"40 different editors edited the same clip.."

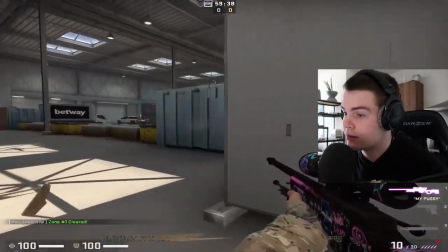Maybe place it a little higher. So it's in your peripheral vision.
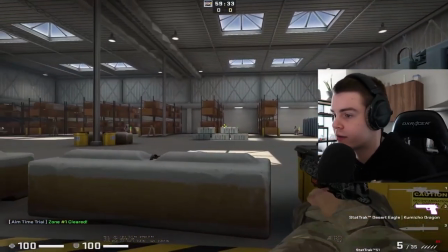You don't have to like completely look up and down all the time.
Deagle this kid. Deagle this kid. Deagle that kid.
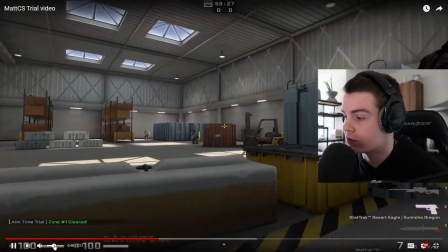Hit me. Hit me.
Hit me. shots the render quality on this video is good too the quality is very nice you can't what how did that
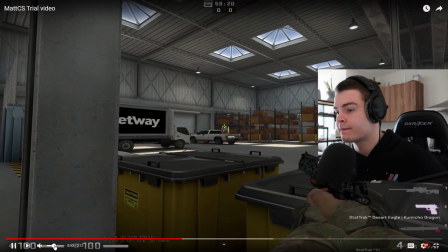how did i miss all right last shot wait wait flick shot right boom and i missed both okay
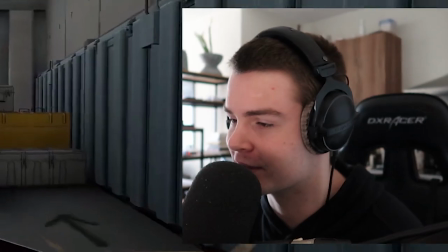tens wait that's tense i'm pretty sure this here we go go down and at the end flick
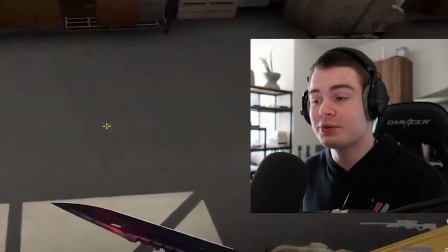the only thing the cut of dude the cut with the music is good that's what i mean guys like just the
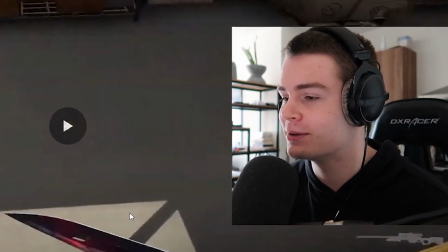playing in on your emotions like it's some high building up look then
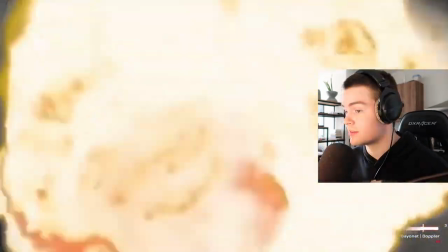you want to hit this high serve then go down and at the end music no music vibe is killed the vibe is killed mega brain
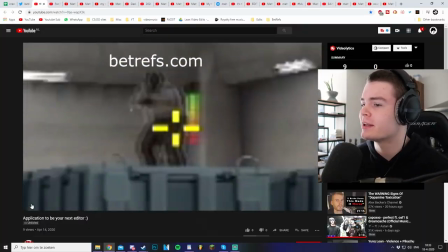fire that was some good this music go hard but it edit ain't even hard anymore but it's just something about it that is good about this edit boom
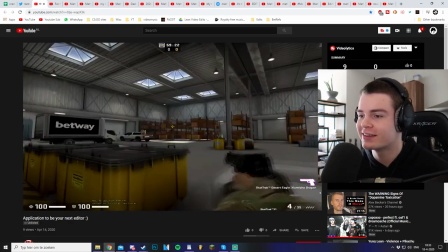let's go that's good i like that A little BetRefs promo. You gotta have the BetRefs mindset.
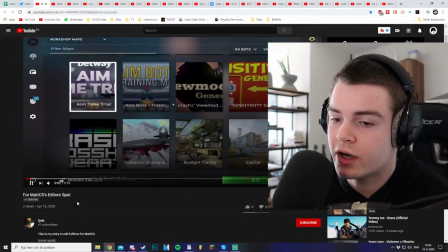BetRefs.com, by the way. Bet's website. Here we've got iGen.
Gonna play some aim time trial.
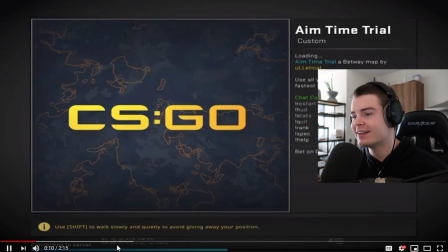Whoa. All right. Some different editing. I like how everybody's editing it differently. Might not.
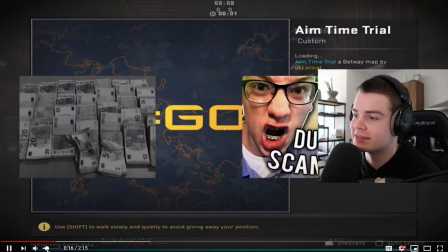Because you see a lot of different insights on how people like on their work process.
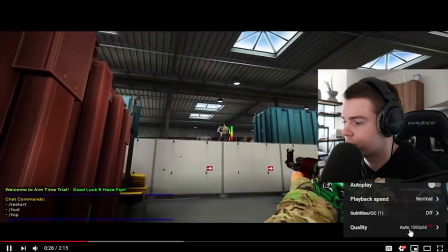This is fire. This got edited pretty well. The quality is just like.
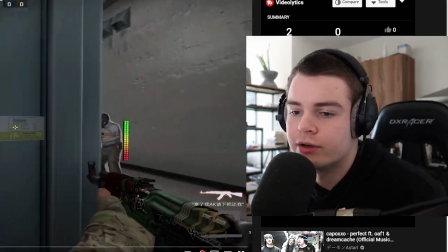Did I send a quality video? No, I didn't. because some edits they look good good uses of the music too like switching it up really put you in a certain mood like there's hype
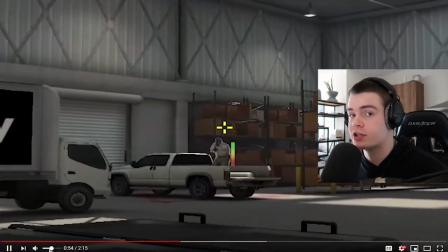on the hype part and there is comedy on the where i miss so that's a good balance here we go i like that a lot
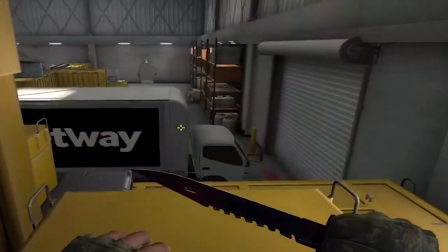okay first jump was kind of nice very clean then you want to hit this high serve then there is vocals in the music
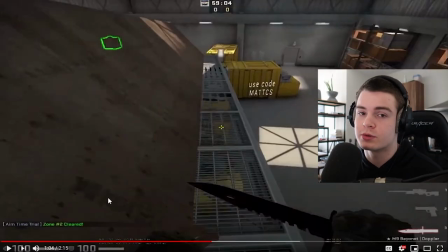don't ever put vocals in the music if you're using the music to cheer up someone talking or you cheer up what the f*** am saying whoa what is this use
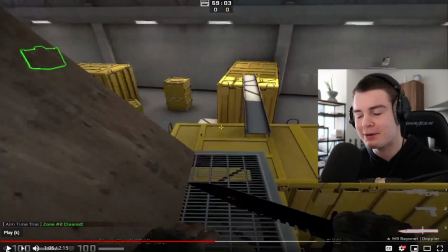code matt cs that's a good edit anyway don't use vocals in your music if you're gonna use it for background music don't do it it's really it messes
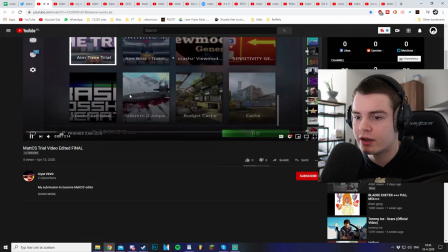with you it's not clean let's get on to the next video chris vivo all right here we go
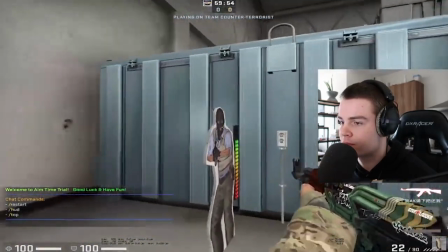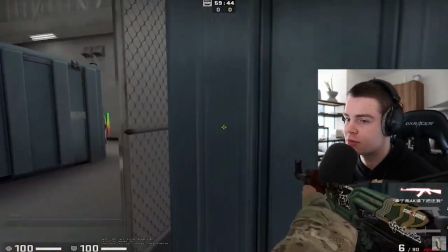that's good that's good editing i i expected someone to do that i was looking forward to see someone like, I'm trying to look good, but like make it super fast flashback.
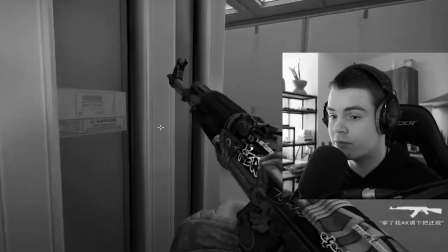I hate sped up videos. That's good.
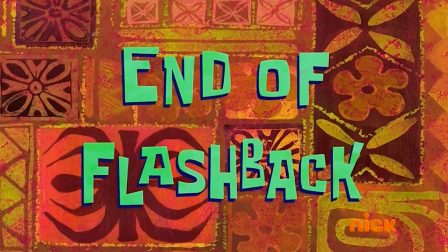That's good editing. End of flashback. Oh, what's going on here? Right into the action.
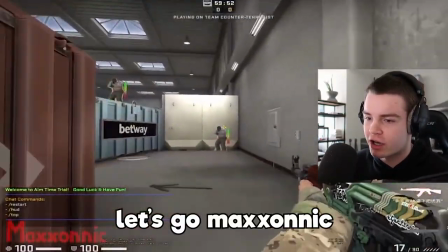Let's go, Maxonic.
What are you doing, bro?
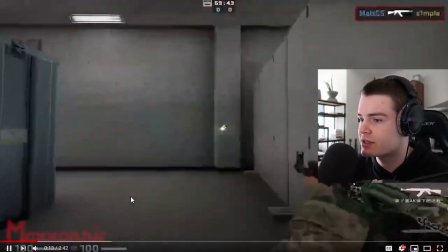A little green screen thing from YouTube, I feel.
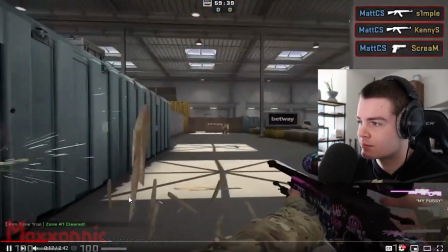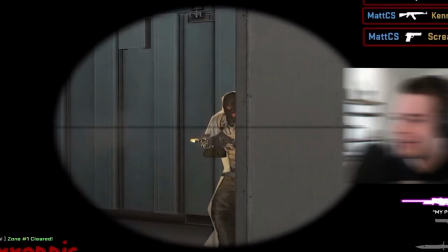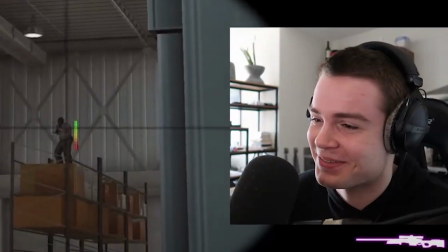What the? who's that that's funny as hell kitchen gums
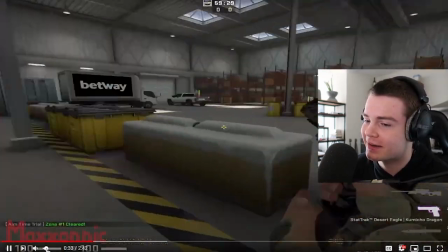there's a lot of going on you're
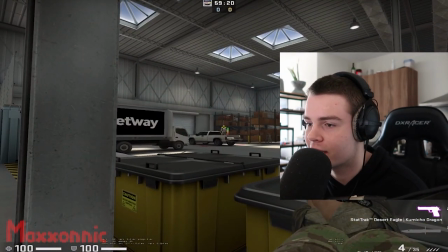definitely showing off everything you've got when it comes to editing and i like that okay
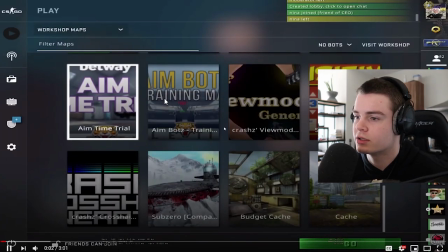what now i'm going through them pretty quickly oh this guy put in work i don't know you might edit for me what the
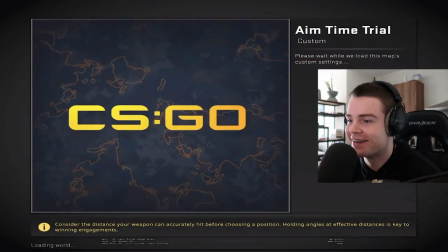that's good i might just scam you but you could have used the sound effect of like the guy laughing